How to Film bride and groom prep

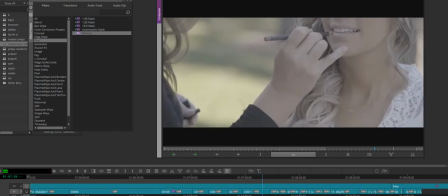To let them know, like, this is what's going to happen. This is why we need to do this.
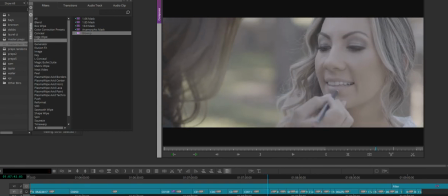And so sometimes they'll kind of troll you a little bit throughout the day, and I absolutely love it. It's healthy, it's fun, it's just good energy, and it's just funny when these people hire me, then they start to question me.
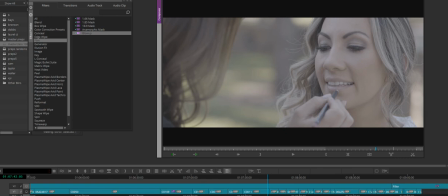I absolutely love it. It just makes the day a million times better. And so this is just a little bit of makeup.
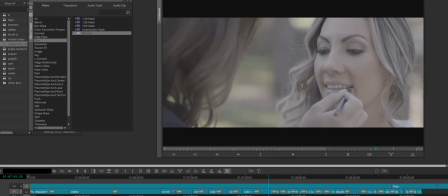Obviously, I didn't want it to be in an all-white room with no really source of light, and when you start to bring things outdoors, it just looks really high-end.
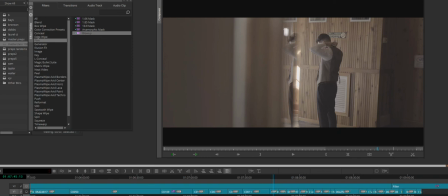And this is her groom. This is a little bit of groom prep. Again, just sliding through the mirror bevel.
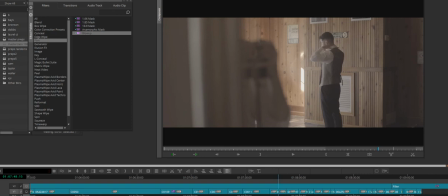I think, yeah, there I am. And then same guy.
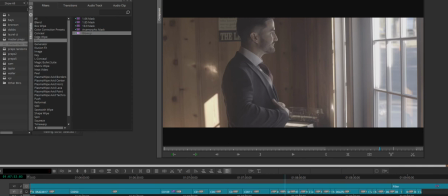Just, we love the dark walls and we love the natural light pouring in.
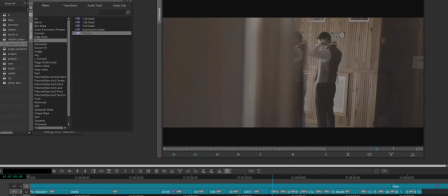It always fascinates me. Whenever I'm at a venue that has the bridal suites, most of the time I will put the girls or the bride where the groom's getting ready,
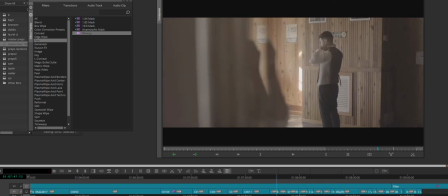because the groom suites are always, they just always look so much better on camera.
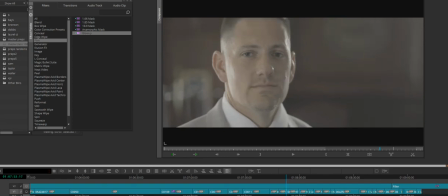And then right here, Jimmy, we just had, I had a dito light very faintly hitting his shoulder here, and the photographer was just kind of giving him grief and making him laugh.
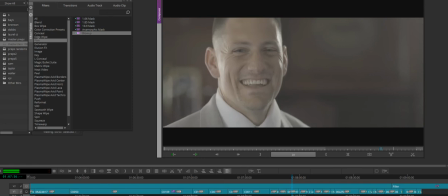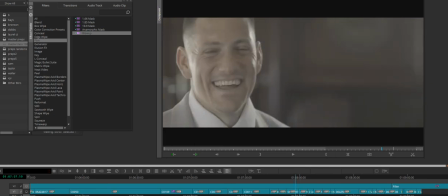And those are just real authentic laughs. We always are interacting with our couples.
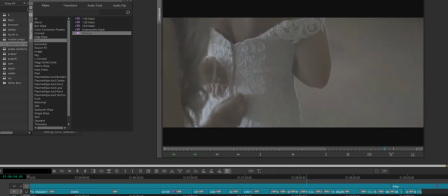we just want to have a really good time. And then here says bride. This is another venue that had an awful looking bridal suite.
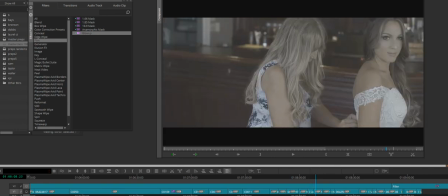And I found this, again, something about this bar look. I told the photographer and she was like, you know what, I was thinking the same thing.
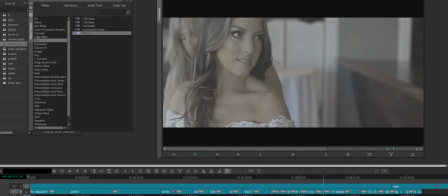Let's bring her here because this light is, it's amazing.
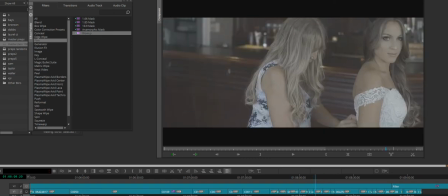It's so soft, it's even. This is with a 1DC. I'll just throw, I'll color grade how I would, just to kind of show you guys what things look like.
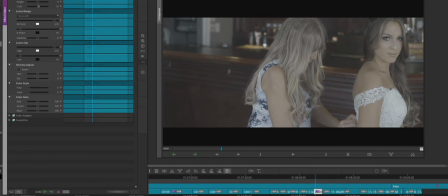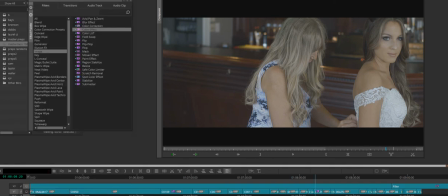Just completely brought to life. I mean, absolutely crazy transformation.
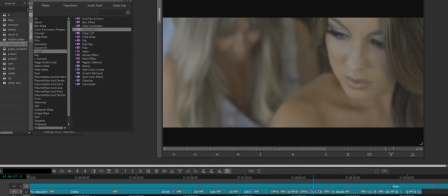Now, one of my focal points that I love is the eyelashes on a bride.
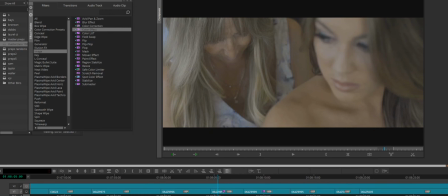And so I usually go from whoever's in the back, and then I want my lashes to be focused. Boom.
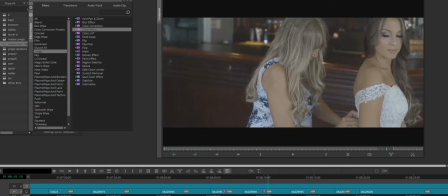So we're always just looking for a dark canvas and some natural light pouring in.
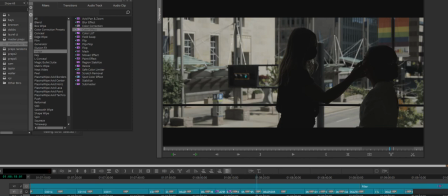Now this right here, this venue here has a bridal suite. Bridal suite has pink walls and all orange light. I could not and would not film the bride in there. Luckily, I know this makeup artist company very well, and she was totally cool with moving her.
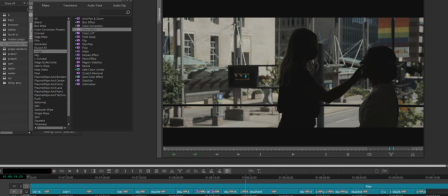What I wanted to do is I wanted to have a lot of natural light. This is in downtown Cincinnati. Now, as we are doing the finishing touches and a little bit of staging the makeup, the staff is actually setting up the ceremony as we speak.
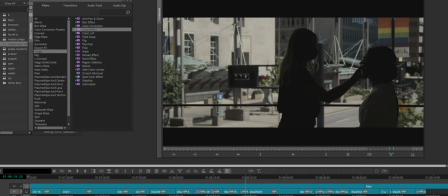So this was our source of light, the giant window revealing downtown.
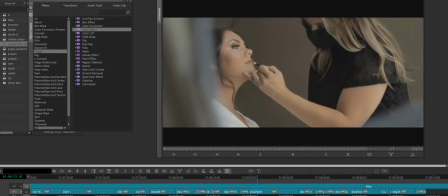Now, Sam here looked unbelievably good in this light.
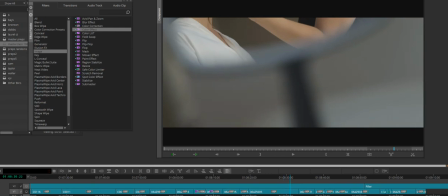I mean, the light, the way that the natural light hits these girls is an absolute game changer. And again, so many videographers just completely drop the ball on makeup.